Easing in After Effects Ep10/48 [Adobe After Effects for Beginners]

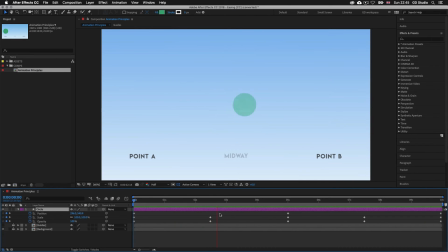(12:28)
So I'll press spacebar to stop the preview. And the first thing I'm going to do here is click the first position keyframe. With it selected, I'm going to right click on the mouse, then scroll down to Keyframe Assistance.
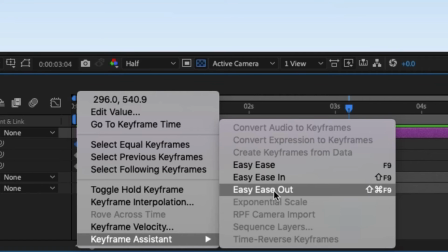(12:41)
Scroll across and select Ease Out. Upon click, we will now see the keyframe change shape from a diamond shape to the arrow pointing left.
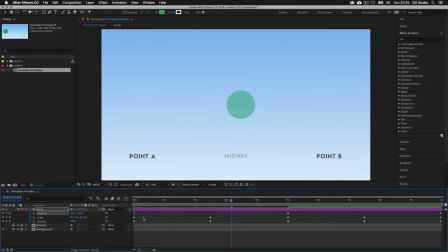(12:50)
So just like that, I have added easing to my first keyframe. Now I used an ease out keyframe there because it is at the start of the sequence, and I want the circle to build up momentum gradually from the start of the sequence. So next I will click the second position keyframe.
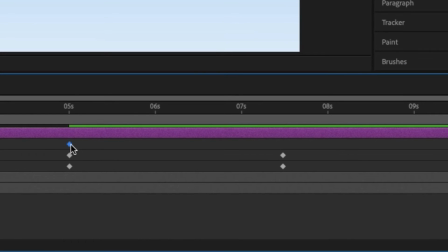(13:07)
With it selected, I'm going to right click on the mouse, then scroll down to Keyframe Assistance, scroll across and select Easy Ease.
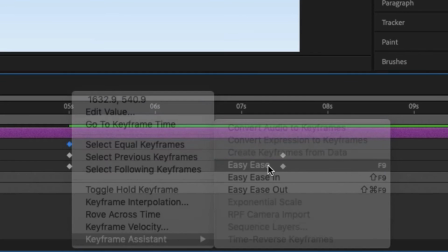(13:15)
Upon click, we will now see the keyframe change shape from a diamond shape to an hourglass shape.
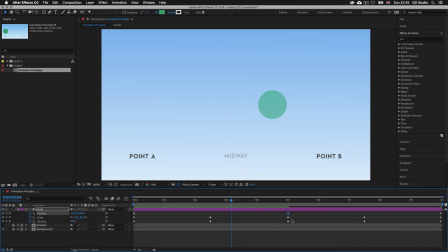(13:20)
Now, I used an Easy Ease keyframe there because it is between the sequence, and I want the circle to smooth over the middle of the sequence. So next, I will click the third position keyframe.
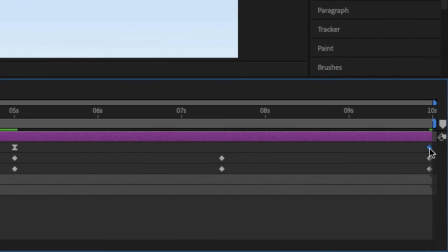(13:32)
With it selected, I'm going to right click on the mouse, then scroll down to Keyframe Assistance, scroll across and select Ease In.
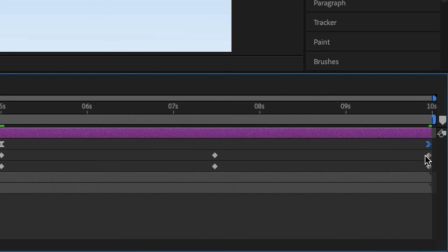(13:40)
Upon click, we will now see the keyframe change shape from a diamond shape to an arrow pointing right.
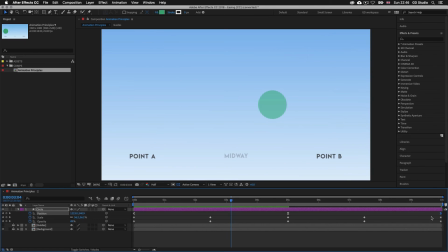(13:46)
Now I added an Easy In keyframe there because it is at the end of the sequence, and I want the circle to slow down momentum gradually into the end of the sequence. So with easing applied to my position keyframes, I'll make sure the time indicator is at the start of the timeline, and I'll press spacebar to activate preview.
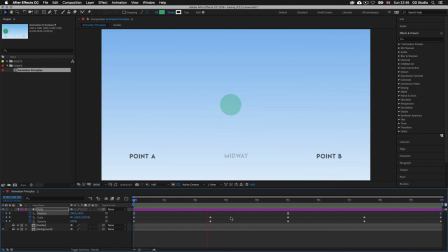(14:05)
So now we can see there is a nice smooth transition from point A to point B and back again. Instead of the abrupt and robotic movement at each point, we now have a nice smooth swing-like sequence.
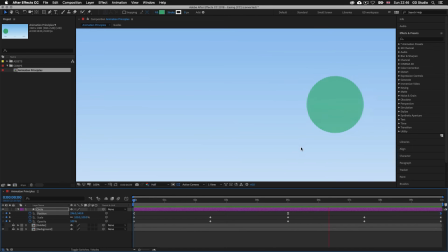(14:18)
Now if I carefully click the first keyframe for position, next I will hold Shift, then click and drag to select the other two keyframes.
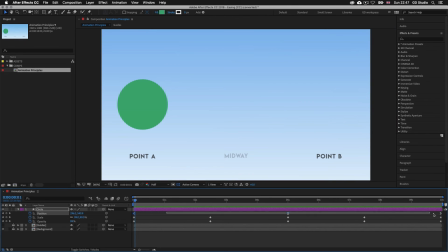(14:26)
With them selected, I can carefully come over to the left at the top of the timeline panel and click the graph editor icon again. And this is the effect the easing is having on the keyframes. So at the start, we applied the ease out keyframe.
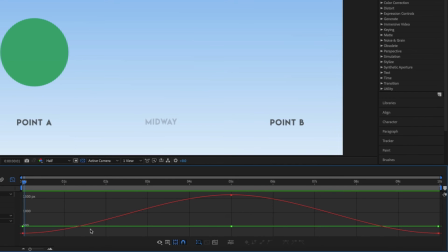(14:41)
This is creating this nice curve out like so. Then at the middle, we applied the easy ease. This is creating this nice smooth curve at the top. Then at the end, we applied the ease in.
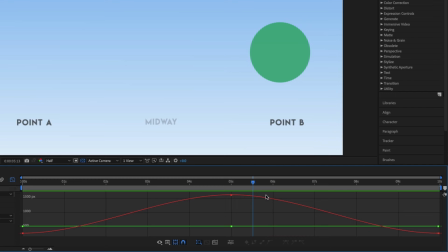(14:54)
That is creating this nice curve in like so. So I'll make sure the time indicator is at the start of the timeline and I'll press spacebar to activate preview.
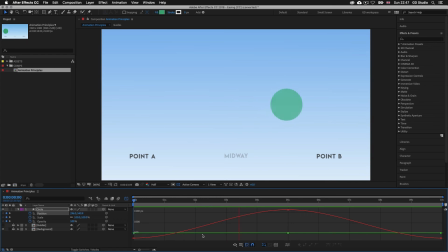(15:04)
Now we can watch and compare the momentum of the animation above over time with the momentum curve here in the graph editor. So we can see the circle slowly moves out, then gathers momentum to point B,
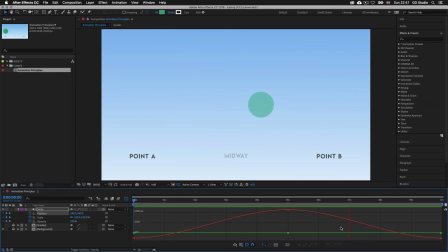(15:17)
then towards the curve it slows down over point B. Over the curve it starts to build momentum in a swing action back to point A, and as it approaches point A it decreases momentum slowly. Now because the starting point is the same as the end point, this appears to be an infinite animation.
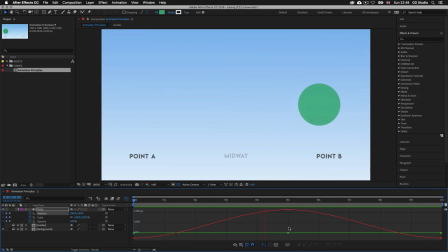(15:36)
Now in this graph editor here, if we were to link this together, it would look like a wave, as the ease out on the left would join the ease in on the right infinitely. So I'll click back on the graph editor button to go back to my layers. So next I want to concentrate on the scale keyframes.
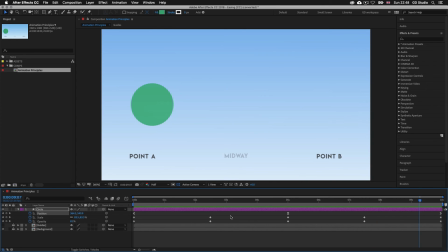(15:53)
So if I press spacebar to stop the preview, the first thing I'm going to do here is click the first scale keyframe.
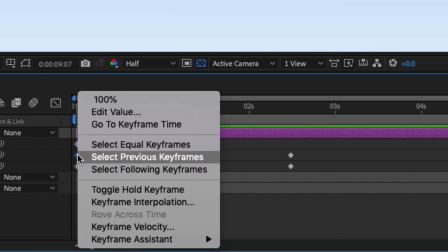(15:59)
With it selected, I'm going to right click on the mouse, then scroll down to keyframe assistance, scroll across and select ease out.
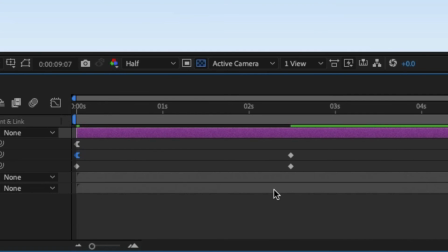(16:08)
Upon click, we will now see the keyframe change shape from a diamond shape to the arrow pointing left. So next, I will click the second scale keyframe.
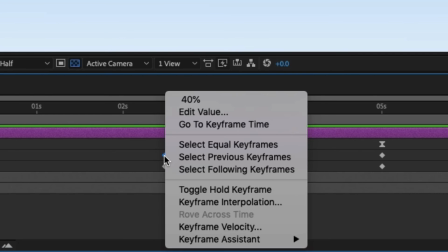(16:16)
With it selected, I'm going to right click on the mouse, then scroll down to keyframe assistance, scroll across and select easy ease.
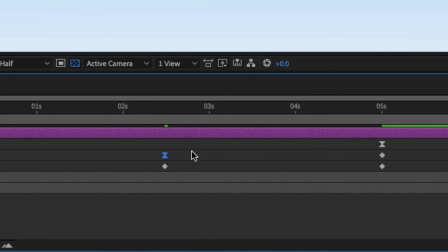(16:24)
Upon click, we will now see the keyframe change shape from a diamond shape to an hourglass shape. Next, I will click the third scale keyframe.